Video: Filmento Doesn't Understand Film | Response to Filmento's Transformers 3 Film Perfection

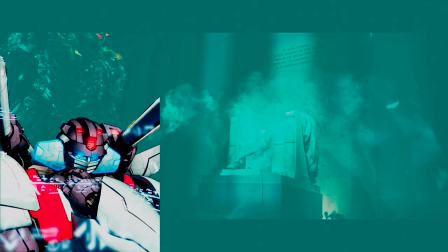Instead, it's a title to signify his series of positive videos. But what's the point of Filmento's video when it fails to offer fixes to the problems holding the film from perfection, per se? All he offers is the cheap tactics that got people into theaters.
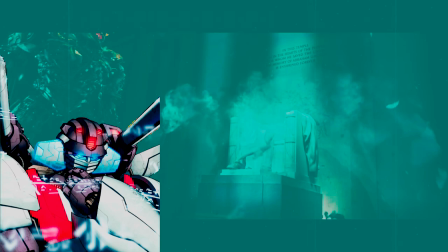Yet this reliance on such tactics are why Michael Bay films declined. They couldn't complete another trilogy due to the simple fact that audiences have grown wise to such tactics, making Filmento's good-natured efforts to actually leading other filmmakers to failure instead.
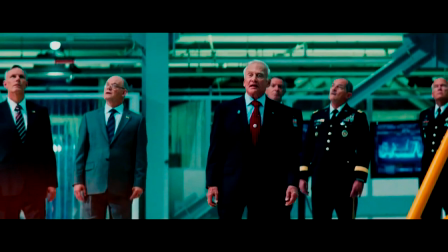We were sworn to secrecy by our commander-in-chief.
Oh damn, Buzz.
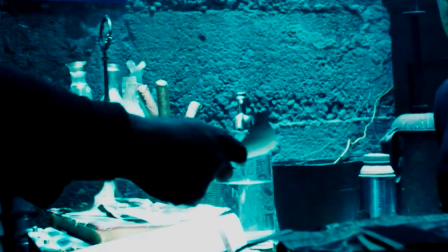Clearly this must be a big deal then. And that's something for us to consider as well. If you're making a movie about a fictional conspiracy,
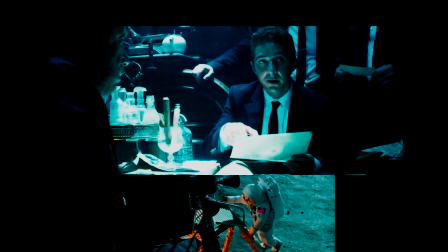consider if that conspiracy would carry a bigger impact if it was built on the veracity of something real that everybody knows.
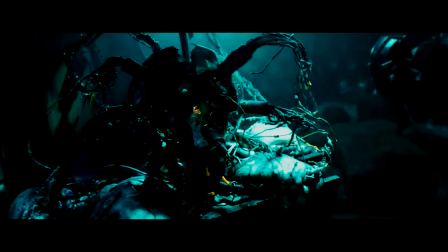If you're making a fictional scene take place in a random location, consider if that scene would play stronger in a real,
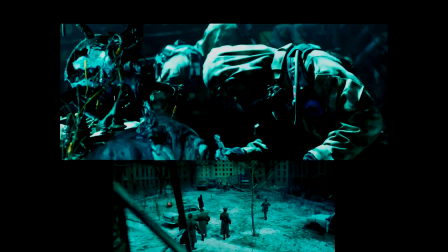specific, recognizable location that carries built-in meaning for your audience.
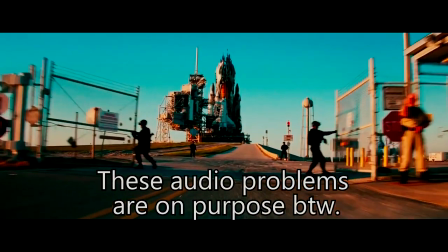You can't get every place and person Michael Bay can, and you probably shouldn't,
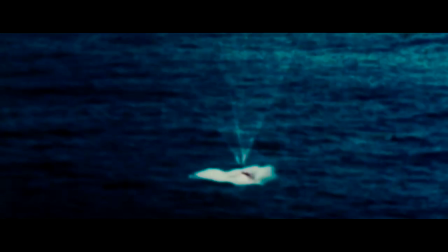but if Michael Bay can make $1 billion off the back of something that happened half a century ago, maybe it's worth a try.
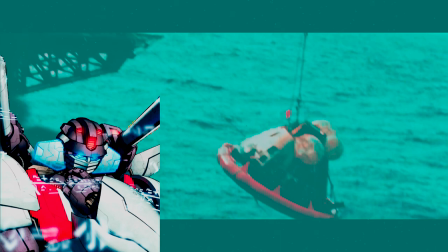Personally, I wouldn't suggest anyone to make shallow efforts to attach real-world events and locations to the movie as a way to guarantee success. If you want to tie into real-world events because it strengthens the actual value of the story, then go right ahead, as the work will shine through to your audience.
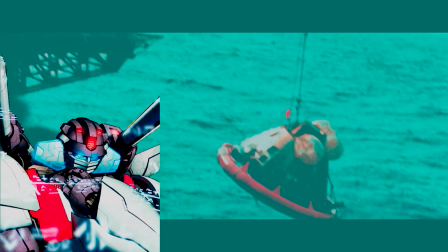The audience always appreciates meaningful effort over you just name-dropping it. Appreciating it to the point they'll keep talking about the movie for decades after its release. There's a reason why they re-release a 35th anniversary of the original 1986 movie,
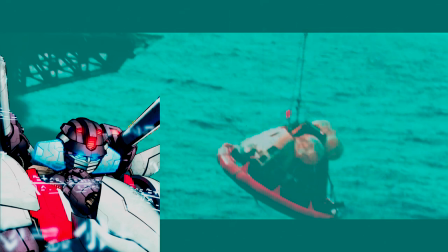but not a 10th anniversary edition of the Dark of the Moon movie, despite the latter having more real-world references. Now that's the appreciation I'm talking about.
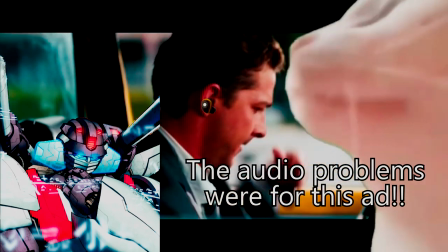You purposely screwed with your audio to the detriment of people's ears in order to drop hints of your sponsor.
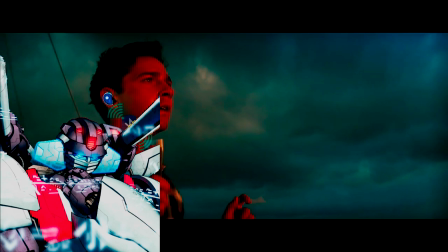I don't have a negative stigma between an official Hollywood production to a YouTube video, as both have the potential to be good and bad forms of entertainment.
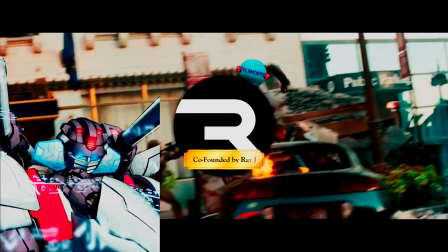The biggest no-no is screwing with the audio, which is what you did for the sake of building up an ad.
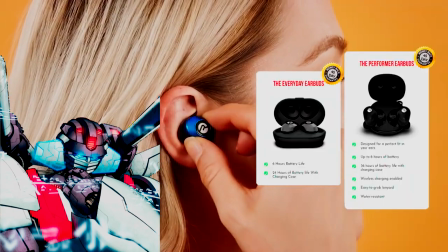Hearing these faulty audio issues over and over again in order to make this video wasn't fun, and it makes your video less rewatchable.
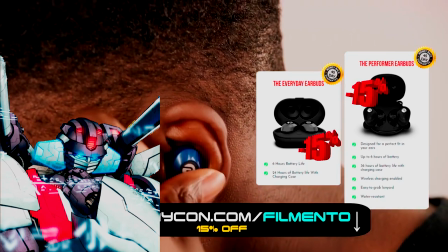Which explains why you deliver a video every week regardless of quality, because you're not confident your viewer base will stay subscribed.
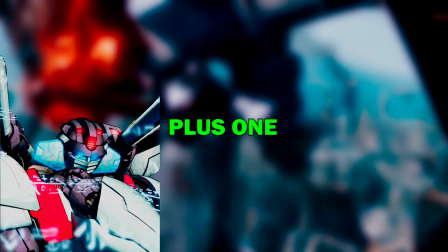Sorry, that was a bit personal, but this is the unsung rule in filmmaking that a supposed film-centered YouTuber doesn't know about.
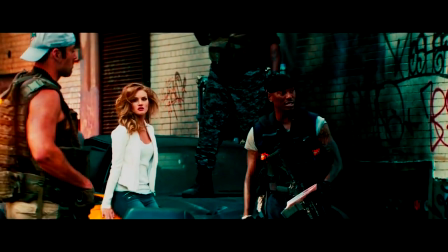The second way Michael Bay increases this movie's epicness is by repeatedly adding in an extra
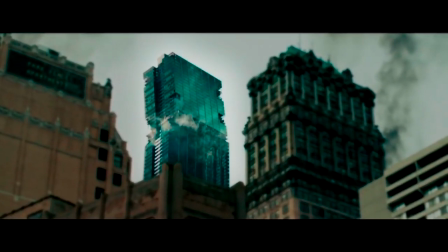layer of material that gives the audience a unique experience that they can get nowhere else.
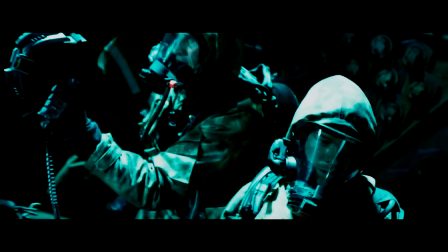As an example, as we're trying to locate the energy spike in the Chernobyl sequence, we suddenly come across a brand new type of Decepticon in form of this giant robot worm.
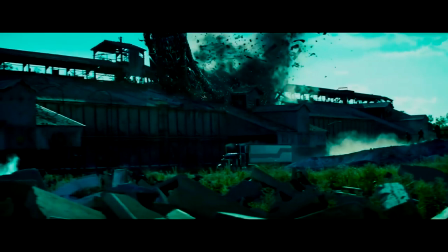And what you'll notice about this giant robot worm is that the reason it exists isn't because some writer wrote it in to be an integral part of the story.
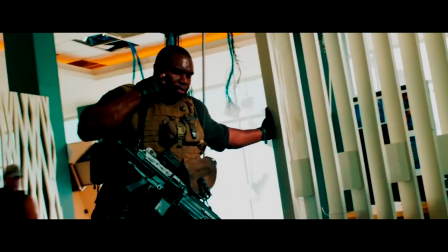No, the only reason it exists is so that after being gone for pretty much the whole movie,
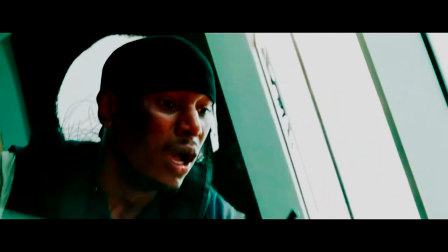it then ultimately reappears in the Chicago finale section to give us this.
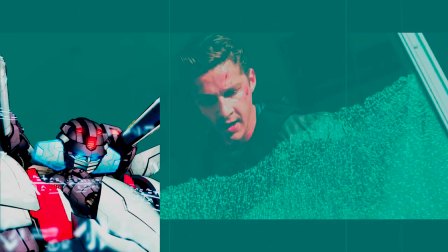That's what we call lazy writing that tries to justify a later set piece.
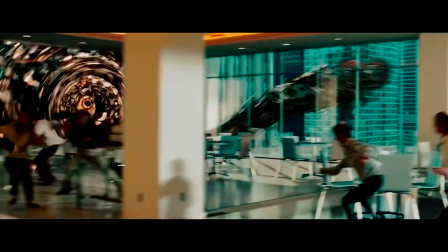Yeah, so the sequence of our heroes being stuck in a collapsing high-rise as a giant robot worm tries
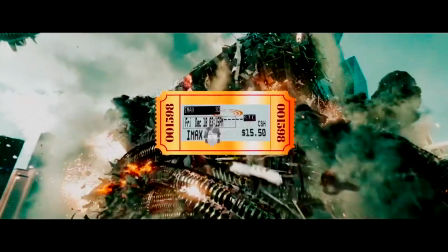to tear it down is basically Michael Bay's way of earning your 3D IMAX blockbuster ticket price.
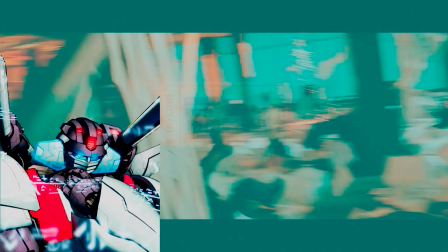Big set pieces increase the value of the movie, and the price of it making no sense for the story isn't gonna hurt the movie at all. Except the set piece won't remain exclusive forever, as other installments, prior and later, will devalue the movie and its set pieces, as well as every other action movie in existence.
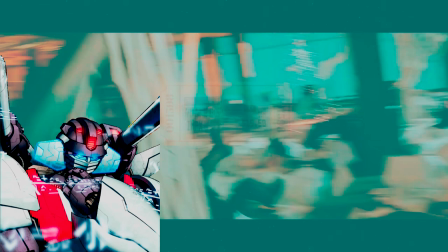You are literally putting your chips on set pieces that retain value based on the state of the competition. Do we have to do a history lesson on the rise and fall of the disaster movie genre?